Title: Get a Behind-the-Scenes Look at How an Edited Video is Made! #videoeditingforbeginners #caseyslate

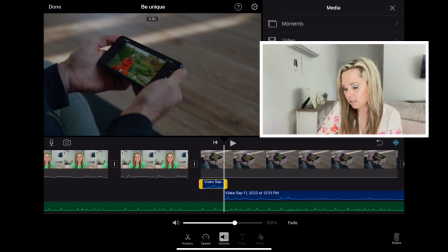Now the reason why there are two different audio tracks here is because I probably said an in between one of these, or I had a really long pause. So in that case, if I have a long pause, I'll just cut the pause out and then have it closer and tighter together.
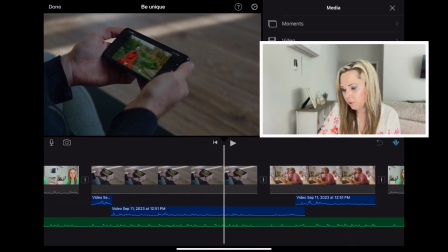And again, here's more B-roll that I pulled off of Wondershare Filmora.
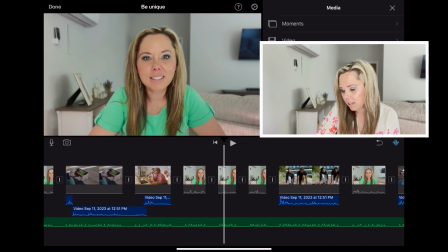Again, there's another one. Here are more clips, and here in between, I keep these transitions as none.
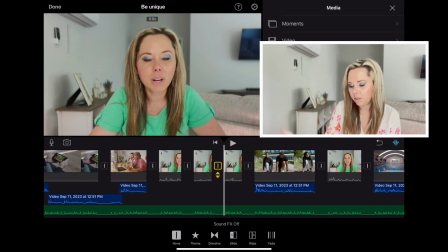And I usually do that whenever I load brand new footage into the timeline. I always put everything to none, or I set it to none, because the quicker cuts, I believe, make a more seamless transition initially.
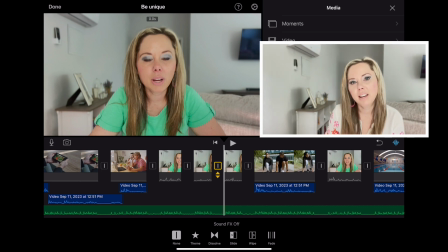And then once you do the initial cut of all the pauses and the ums, Then you can go in and put in the fancy transitions or however you would like the flow to go.
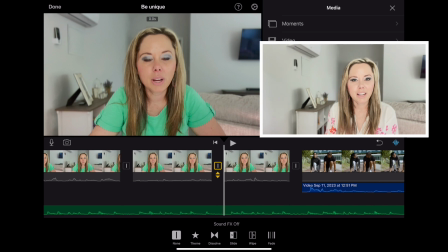Or however you would like the flow to be in the video.
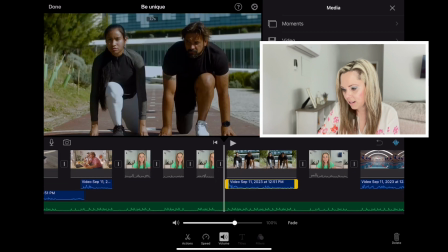Okay, so here's another one where I have this as an entire audio clip here that I detached,
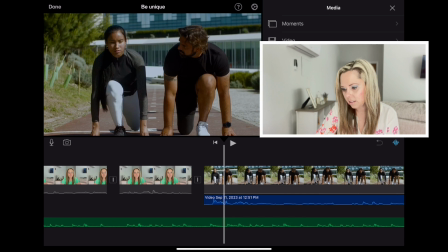and then I overlaid it onto this B-roll.
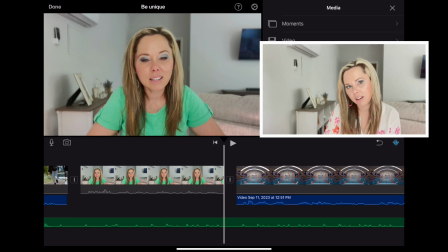And then here I specifically am talking about swimming, and so I pulled this B-roll of a
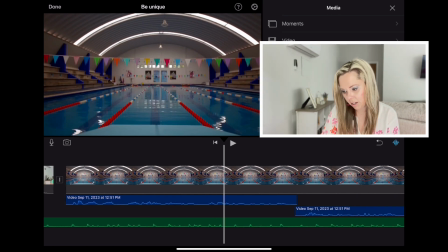pool with lanes talking about swimming and competing.
And techniques when it comes to swimming. However, when it comes to the meet and competition time, you need to stay in your lane, keep your head down, focus on what you're doing. Because if you look up and you start looking to the left.
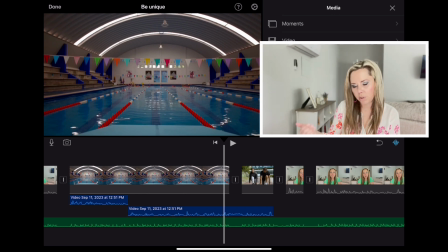So I think the B-roll is super important, that it flows with the storytelling and it gives the viewer a more visual reference to the topic and what you're discussing. So I think B-roll is an amazing addition to a video to make it more compelling,
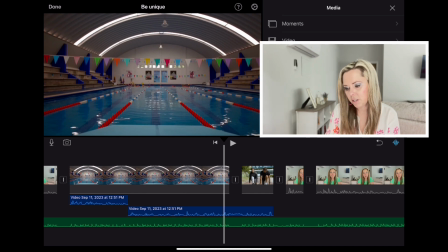and is specifically about the storytelling because you're giving a clear view, specifically like visually, to the viewer so they can understand what you're saying. Instead of just saying, hey,
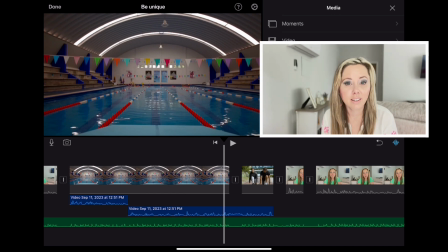instead of just telling you about staying in your lane like in a swim meet and not looking up at your competition, that it's important to stay in your lane and keep your head down. I can just say that, but what if I show you that?
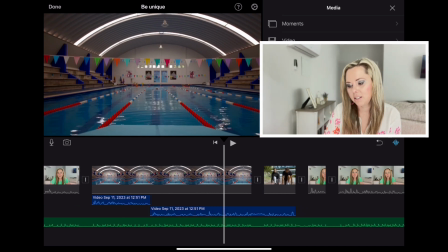You know, that you can get that visual image in your mind of exactly what I'm trying, or of the message that I am trying to convey. It's very impactful.
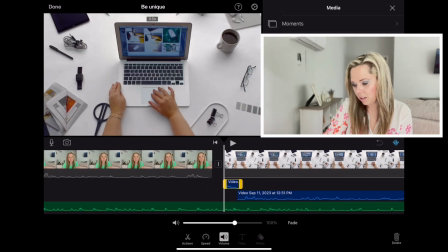So now when we go over to this one, you can see a little bit more of these little pieces of audio again,
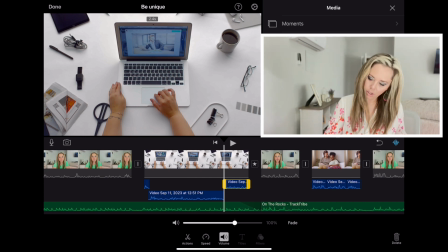because I probably had a pause or an or something like that.
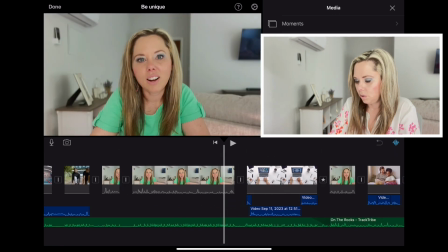So I just wanted to clip it down. So again, this is detached audio over a B-roll clip.
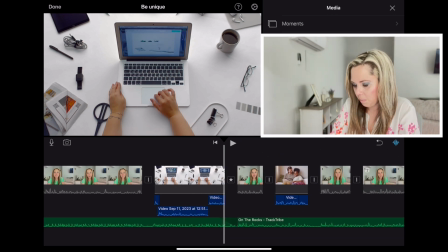Now here we go to a transition moment where I decided not to use none.
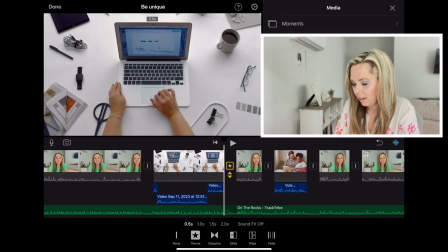I put theme, and a theme is just like dip to black. And notice what I did with the music down here. I went over here and I selected fade, and you can fade this music
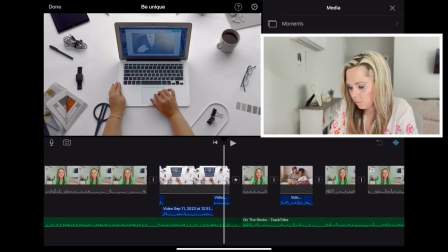out where it goes right here, and then it goes dip to black.
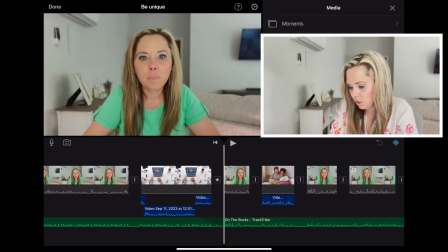The music has faded out. And then right here, as this new clip is beginning, which is a new segment, we have a new song.
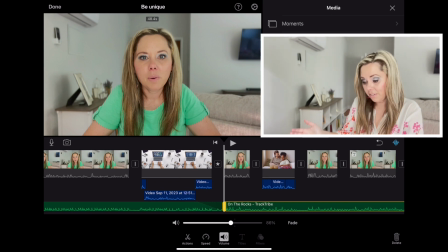Look at the volume level on this song. Remember how I said previously that some songs are more on the quiet side, and so you need to raise it a little bit more? Well, this particular example shows you that.
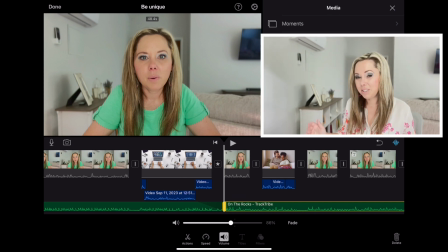This one, I have it 86%. And on most songs, that's way too high, but apparently with this particular song, that's needed. So as you can see here, this is the music fading out. We have the dip to black and then a new segment starting.
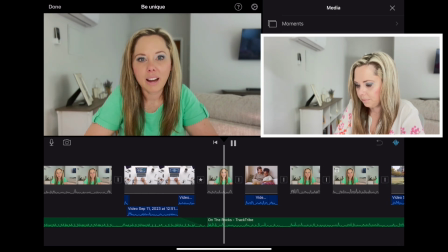My big tip when talking to my class was just about staying true to yourself.
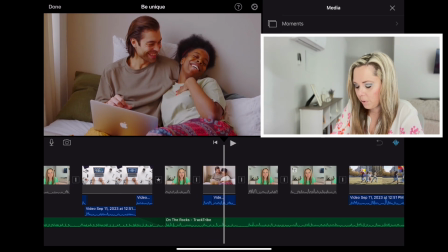And then here we go with more B-roll with some detached audio.
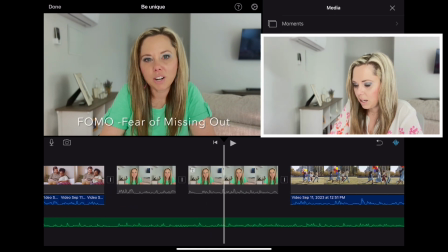Then over here, I decided to add some text. So at this moment, because I'm talking about the fear of missing out, I felt like it was just really great to give a visual of the text of that.
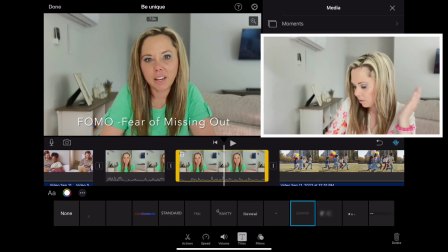So when you go down here, you highlight it again in yellow, go down to titles, and you can see I selected expand. And also, I just want to point out, when you add text, you can change the font.
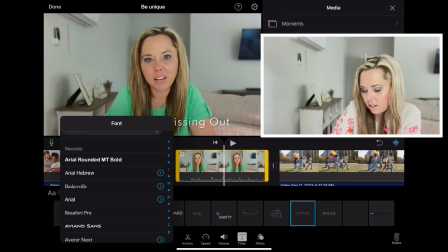So if you go over here and select the letters, look at all the different font options you have.
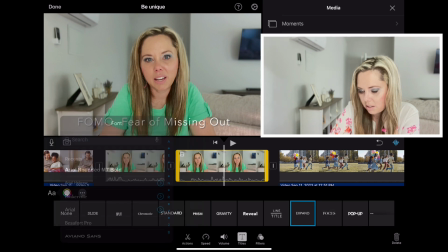It's quite amazing, all the different options. And you can even change the color of the font as well.
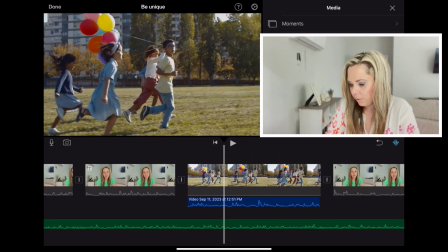Okay, so here's another piece of B-roll with the detached audio.
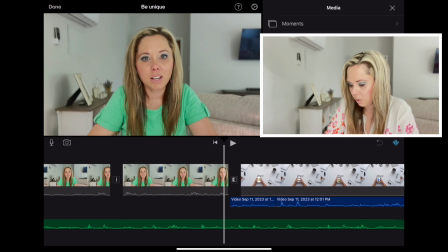And then here's another particular moment where I decide to use the slide transition.
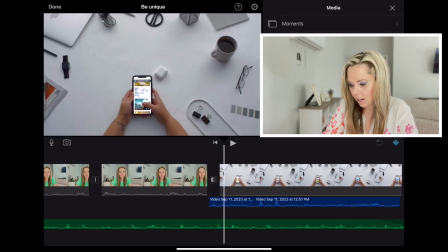Watch what this does. Slides it. Okay, pretty cool.
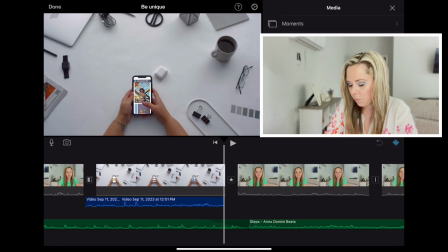And then here's another moment where we dip to black.
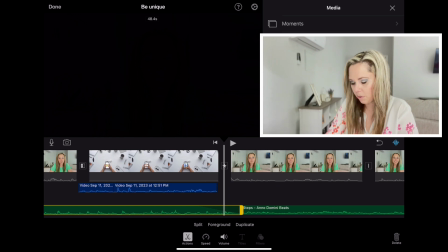The audio or the music down here changes, and again, when you push volume and then go to fade, you can fade that song out.
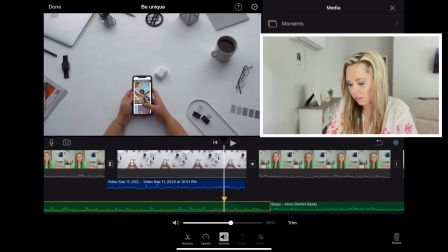And it's up to you how long you want it to fade. If you want it to come all the way over here and start fading, be a more gradual fade if it's like that, or you could have it just fade right here.
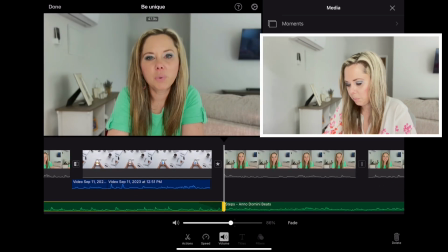And this needs to be pulled like right there.
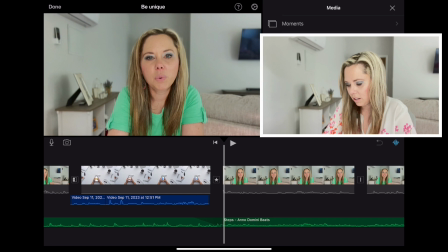So it dips to black, the music goes out, and then right here as the screen comes back up, new music starts. And then this particular song, I have it at 44%. So then here's another segment, a couple more pieces.
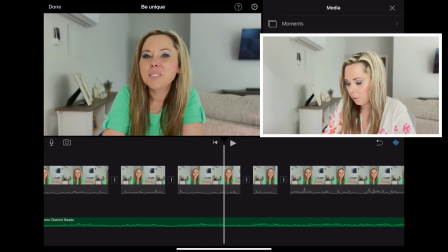And again, these pieces are cut because there were probably some ums or pauses or certain things.
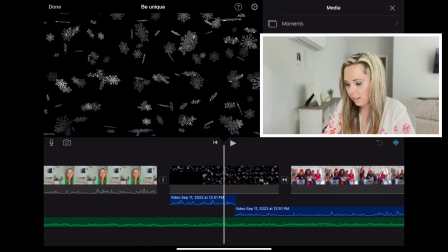And then I have snowflakes falling because I'm talking about snowflakes.
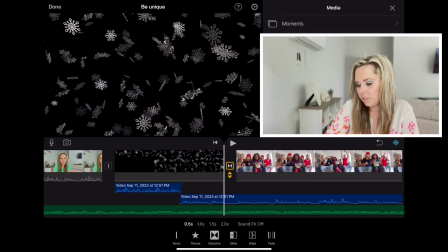I did a transition here, which is called dissolve. So I'm dissolving from this B-roll to this one.
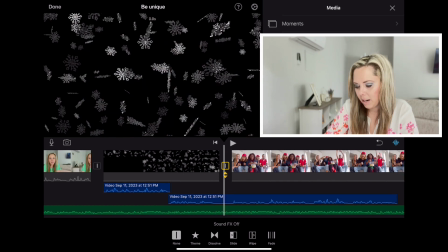I mean, you could definitely do a none here, but I just really liked the effect of the dissolve here.
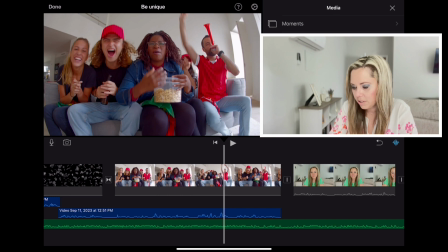And as the video editor, it's up to you, your style and how you want it to flow and how you want the video to go.
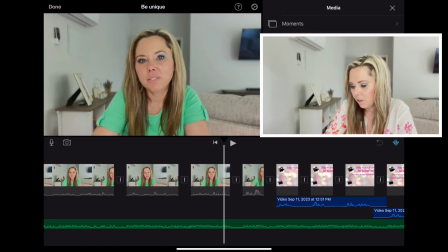Here we have other cuts.
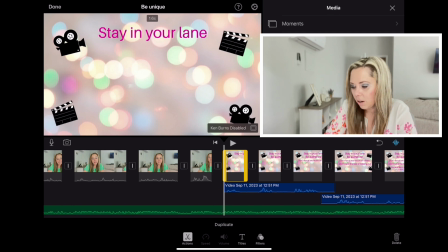And then this one right here, these are all pictures that I made in Canva.
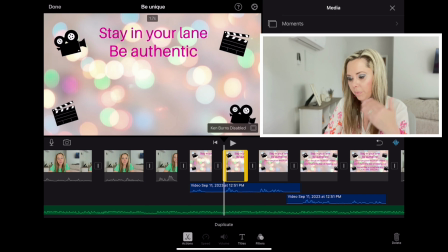So instead of
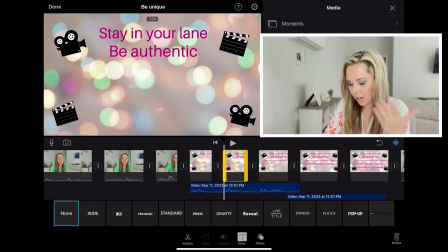using the titles down here at the bottom, I just went over to Canva and I made this one.
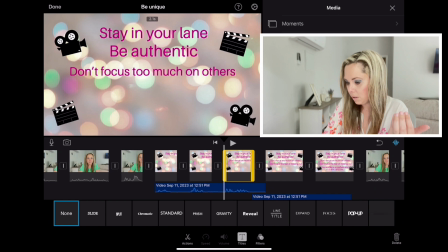So I made 1, 2, 3, 4, 5.
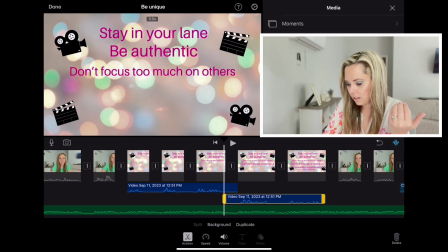And then I took the audio and detached it and then overlaid it to where it matches, right?
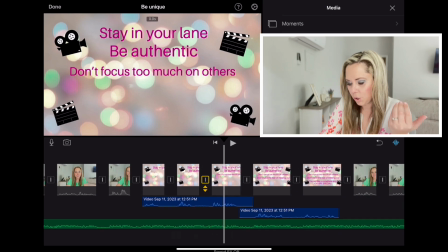As I'm saying each one. And then I didn't use a particular different style of transition.
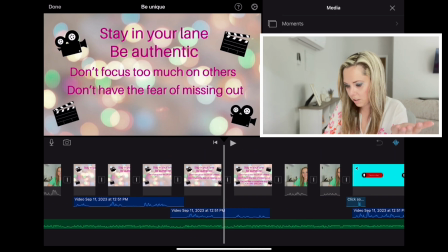I used none on all of them, so it just went, more seamlessly like that.
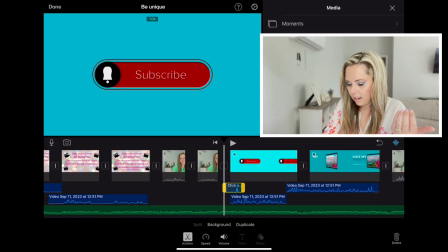And then here at the end, I added a sound effect.
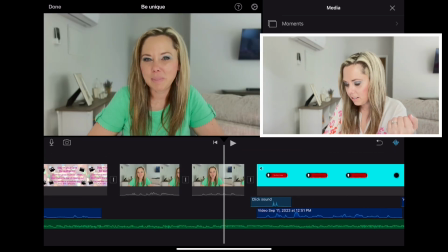So here I wanted to have the clicking sound. So listen.
Make sure to subscribe.
Yeah, so there's a click sound. So that's a sound effect.
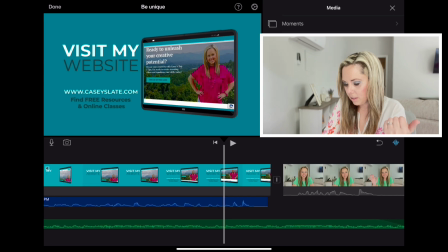And then overlaid the audio again. And then here at the end is the ending.
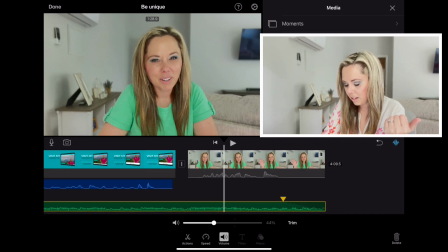And then I faded the music again. So right here, you can see the fade.
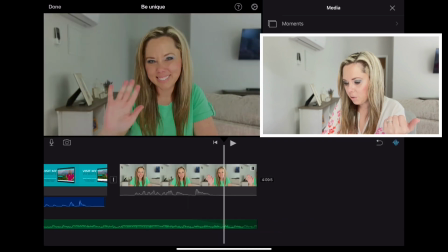And then another thing I love to do in all of my videos, it's just my personal preference,
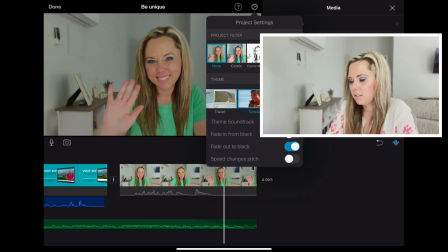is I always go up to the little settings icon and choose fade out to black.
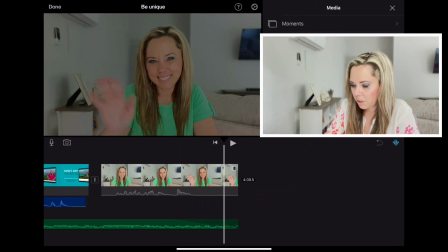I think that always gives a really nice effect as it fades out. And then that's the end of the video. So I hope you enjoyed seeing behind the scenes of this particular video that I edited.
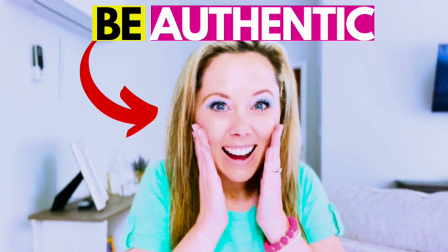Stay true to yourself and be authentic. And so if you would like to see that video in its entirety, I'm going to put the link to the video up here, and you can also find the link below.